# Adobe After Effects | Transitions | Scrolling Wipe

Hey guys, so I'm just really quickly gonna show you how to do a scroll wipe transition.
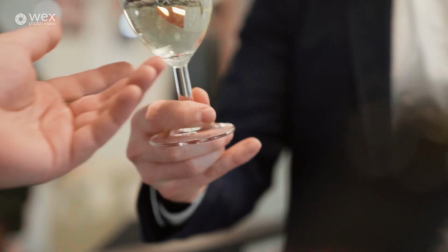This one's quite an interesting one. I haven't seen it around too much, but I'm just gonna get started and crack on with it straight away.
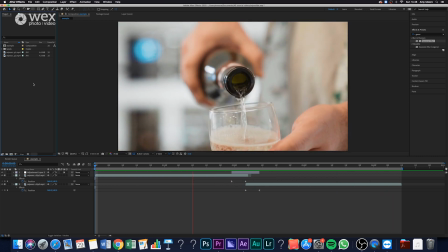So we create our composition and we put our clips in.
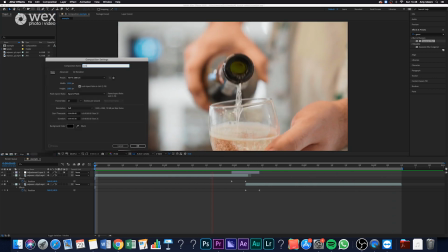As you guys know by now, we're using graded clips because they will be treated as one video file once the transition is done.
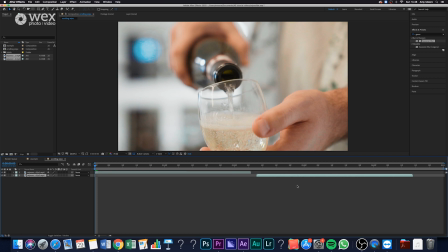So what we wanna do is we wanna offset those clips so they're not playing over each other, and we wanna hit P for position.
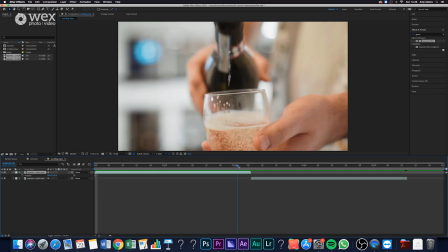Now at the start of where you'd like the transition to be, remember to hit the keyframe just so that it stays in place. Then at the end of that transition of the first clip, we wanna create another keyframe where we move the position. Now you might need to do a little bit of math for this.
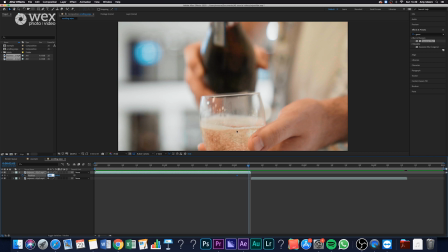For me, I actually want I want it to scroll 5 times, which actually means that I need to do it 5 times the x-axis number. My x-axis number is 960, so I need to offset it by 4,800 because that's 960 times 5.
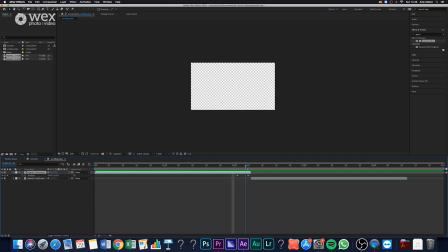And now you can see that actually it's moving across to the left quite a lot, but there's nothing there in to replace it. So to quickly do that, what we want to do is we want to select our layer, go Layer, Stylize, and go down to the CC RepeTile.
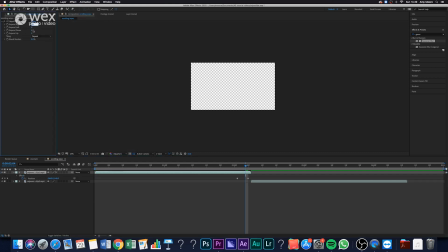Then, because I moved it to the left, I want to extend the right by the same amount I moved in position, which is 4,800. So I just set that to 4,800, and now you can actually see I've got this scrolling effect on the first clip.
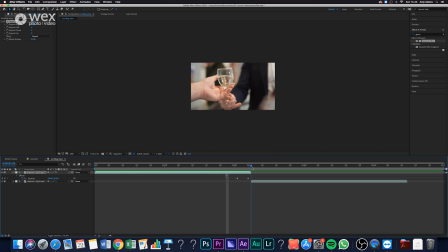Now I'm basically gonna do the reverse to clip 2. So the first thing to do is to find the end of where you'd like the transition to be and set a keyframe just so that it's, you know, eventually lands in that place. And then you want to find the start of clip 2, and you basically want to do the same.
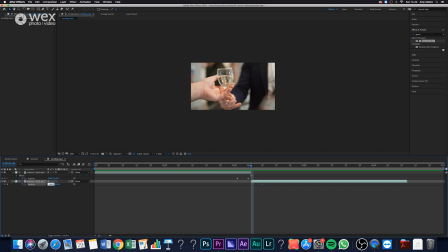So you get your position and you offset it by 4,800 again, or in my case, because I wanted to do 5 scrolls.
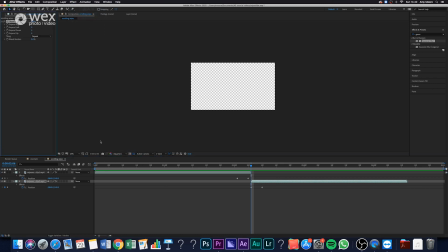And then again, I'm going to go into Layer, Stylize, CC RepeTile, and drag that out by 4,800 again. And now you can actually see that I've really quickly created this slideshow sort of looking transition. But it doesn't look perfect in my opinion, so I'm just really quickly going to create a new adjustment layer. I'm going to put that adjustment layer the exact length of the transition, and I'm going to stick a quick Gaussian blur just so that it looks like there's a bit of motion blur on there. So I'll just put some blur on, make it look about the right amount.
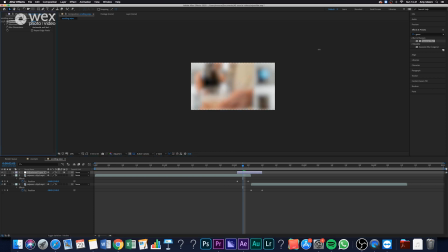Remember to tick repeat edge pixels, and I'm actually going to set mine to horizontal because that's the direction that I want the motion blur to look.
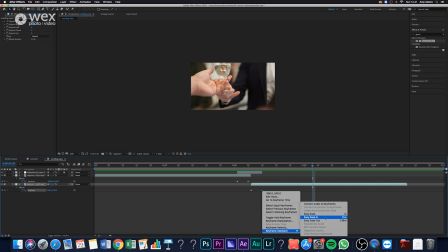If you want, you can ease in and ease out all the position keyframes, but to be honest, again, I quite like some of my transitions to be quite sudden, so I'm not going to bother doing that, but you can do if you just want it to be slightly cleaner. And there you go, there's another transition for you.
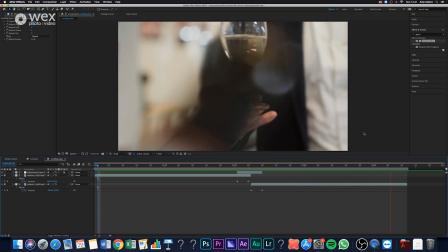This one is maybe slightly more unique than some of the other videos, so it's a really cool one to chuck in your showreel and stuff like that, because I don't think loads of other people are going to be doing it. If you like this video, we have got more After Effects videos coming, so remember to hit like and subscribe for more. Thanks for watching.